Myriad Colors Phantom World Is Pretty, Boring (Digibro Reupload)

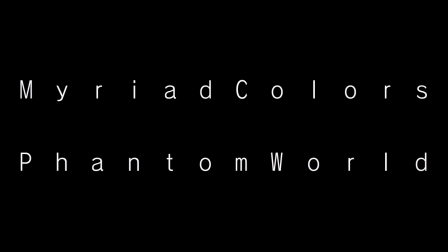Myriad Colors Phantom World is a sequence of highly entertaining animated GIFs,
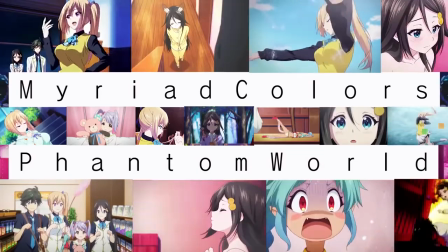which were released in 22-minute chunks over the course of the winter 2016 anime season.
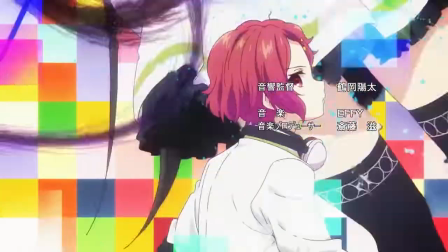It is an exceptionally well-crafted internet meme, with attractive character designs, vibrant colors, and flashy animation that loops into itself very easily.
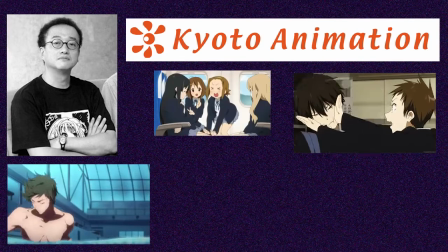Ishihara Tatsuya and his team at Kyoto Animation have proven time and again that they are possibly the best in the entire world at creating anime GIFs,
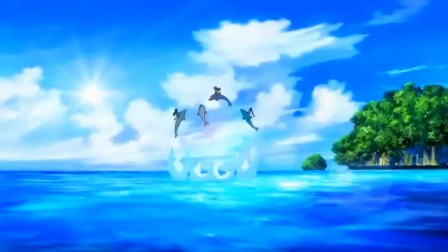and this intense memetic potential has led to worldwide attention for much of their work.
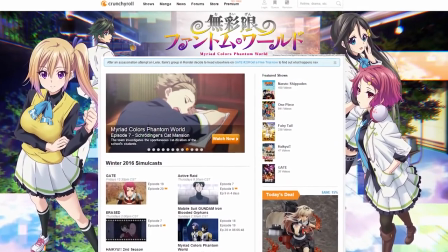Unfortunately, there are some people out there who choose to view this gif collection as if it were an actual TV show, and those people tend to find themselves woefully disappointed.
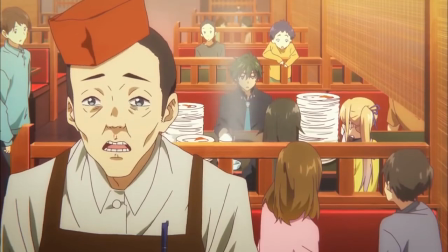Look, it's kind of difficult not to be impressed with the level of detail that Kyoto Animation seems almost predisposed to loading into their animation.
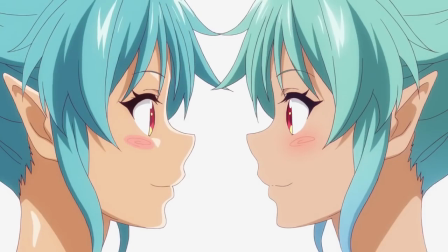For instance, from the opening of the first episode wherein a sequence of optical illusions is used to set the tone of the series,
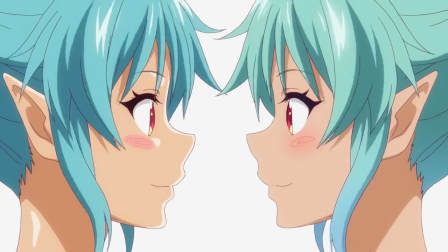I love how the mascot character's hair falls to the sides of her face after she's posing for the classic Boz illusion,
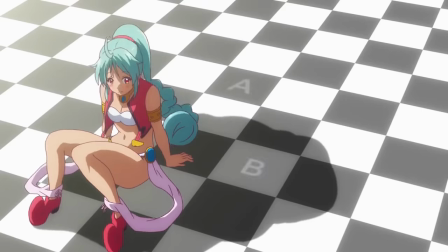and just how playfully the entire scene goes about pushing her into all of these examples.
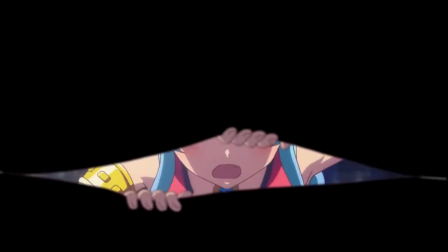There's a clever little fourth wall break when she peels the main character's eyeballs open to wake him up,
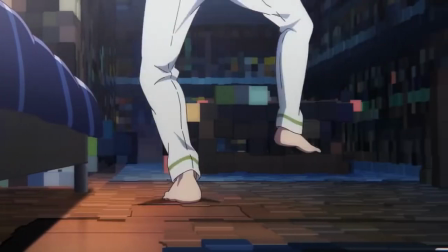followed by a creative sequence of the world becoming progressively less pixelated as the character stumbles around.
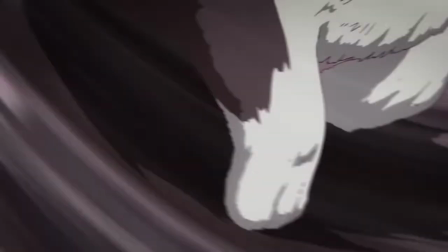But a question which I found myself asking early and often throughout my time watching this series was, What is this all in service of?
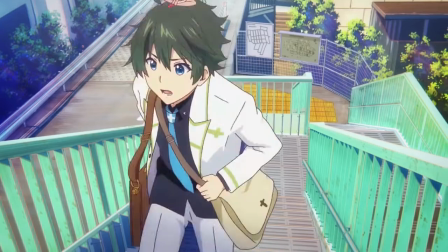Or as they say back at home, what's the point?
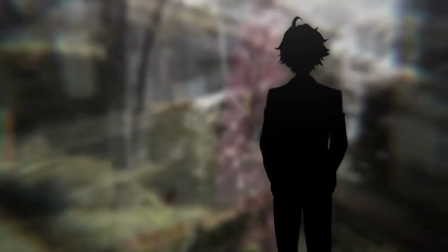In this opening narration Haruhiko explains that the human brain is kind of iffy and imprecise in its ability to perceive reality as exemplified by
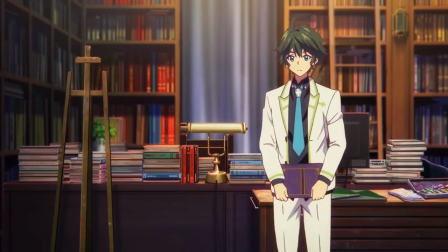all of these optical illusions and how a slight change in someone's brain chemistry may cause them to see things Which they had never realized were there all along.
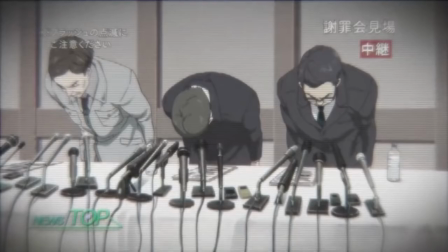Later in the episode We learned that in this show's universe a gigantic virus leak has altered everyone's
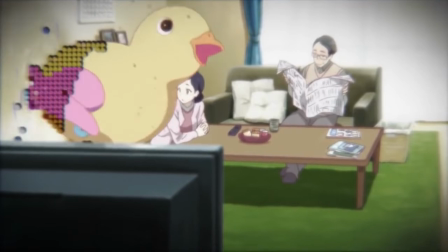brains in such a way that they can now see and interact with formerly invisible entities known as phantoms,
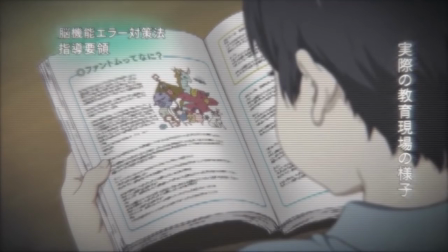which apparently are the explanation for all of history's folklore and myths and stuff. Also, now there's kids with superpowers.
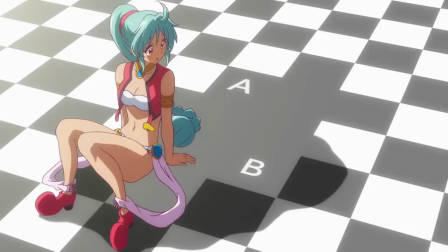What I don't get here is how the concept of altering the human brain is thematically related to the fact that the brain is already imprecise in its perception.
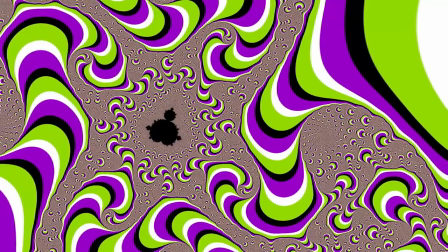See, the interesting thing about illusions is how they show us that in spite of having certain visual information right in front of us,
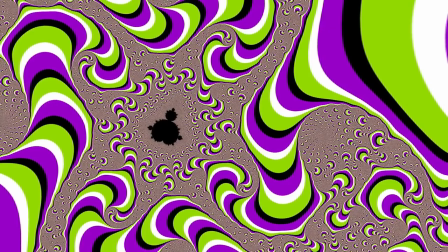our brains are tricked into misinterpreting that information because of how they attempt to compress it.
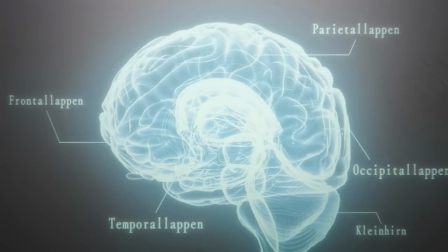Changing the way that the brain works and causing it to perceive something totally new is
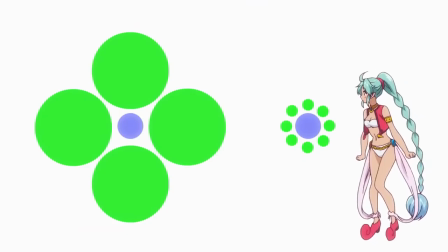pretty much besides the point and does not effectively tie into the motif of illusion.
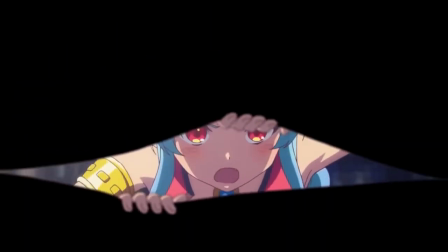For that matter, breaking the fourth wall doesn't really connect to either of these motifs.
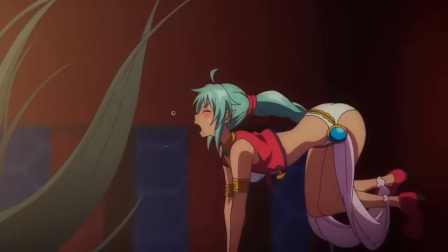You could make the case that calling attention to the unreality of a story is kind of like shattering an illusion,
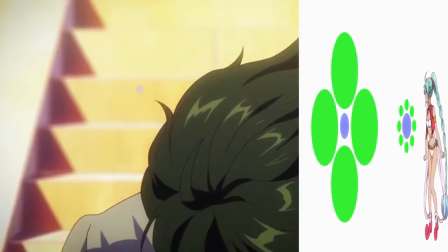but again, it's not quite the same thing as having your brain tricked nor having it changed.
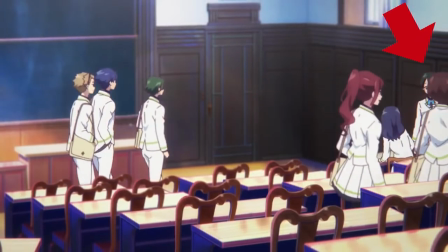Now, you could say that the theme of this series is tricks of perception in general, but the whole pixelation thing doesn't really relate to anything.
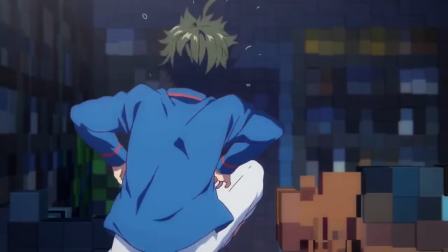At first, when watching it, I thought that this scene was meant to convey the way that we can't quite fully process colors when we first wake up,
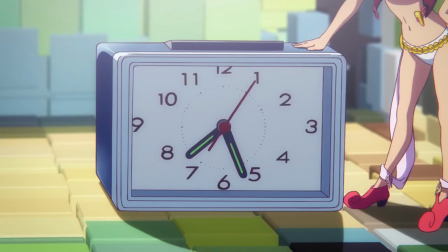and that Lulu banging the clock into existence was a really clever representation of Haruhiko's eyes coming into focus on that object.
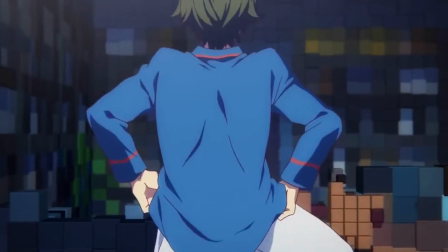But the rest of the room's transformation doesn't give that impression and isn't from Haruhiko's perspective, and it makes it seem like he lives in some kind of weird digital fantasy world.
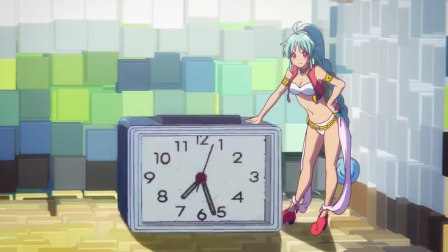None of this imagery is ever used again, so I still have no idea what it was really meant to convey.
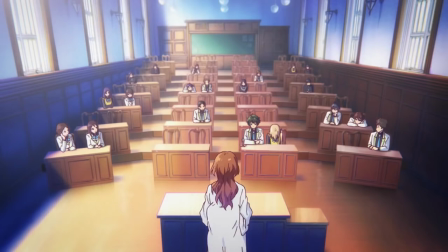Over the course of the first episode, none of the motifs which are introduced have any real connection to one another, nor any real relevance to the overall story.
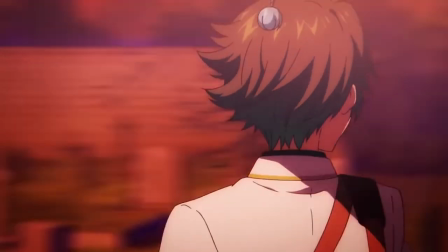Haruhiko is struck with a case of Jemai Vu at one point, which is another brain trick, for seemingly no reason at all.
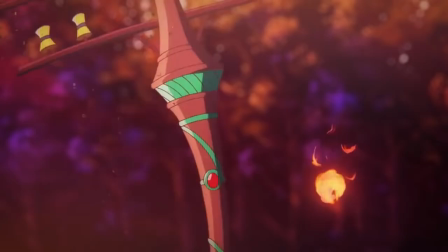Neither of the phantoms that the characters do battle with in this episode have anything to do with illusions or mind trickery.
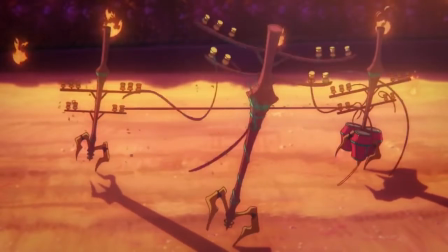One of them is a big monster that fights with Mai in hand-to-hand combat, and the other is a bunch of possessed telephone poles which force the cast into a game of limbo.
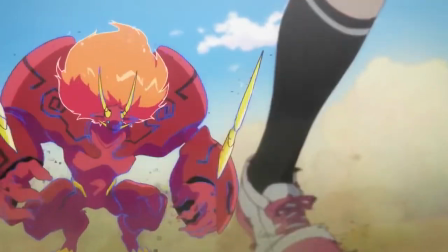None of the character's powers are connected to illusions or mind tricks either.
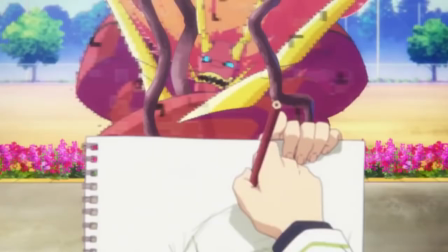Mai summons elemental powers by groping herself, Haruhiko makes record-breaking speedpaint videos and posts them onto YouTube,
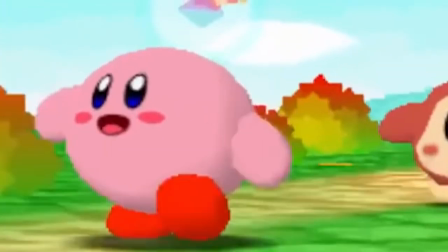and Reina is Kirby, the most objectively perfect creature in existence. He's completely round, he's pink, and he eats everything.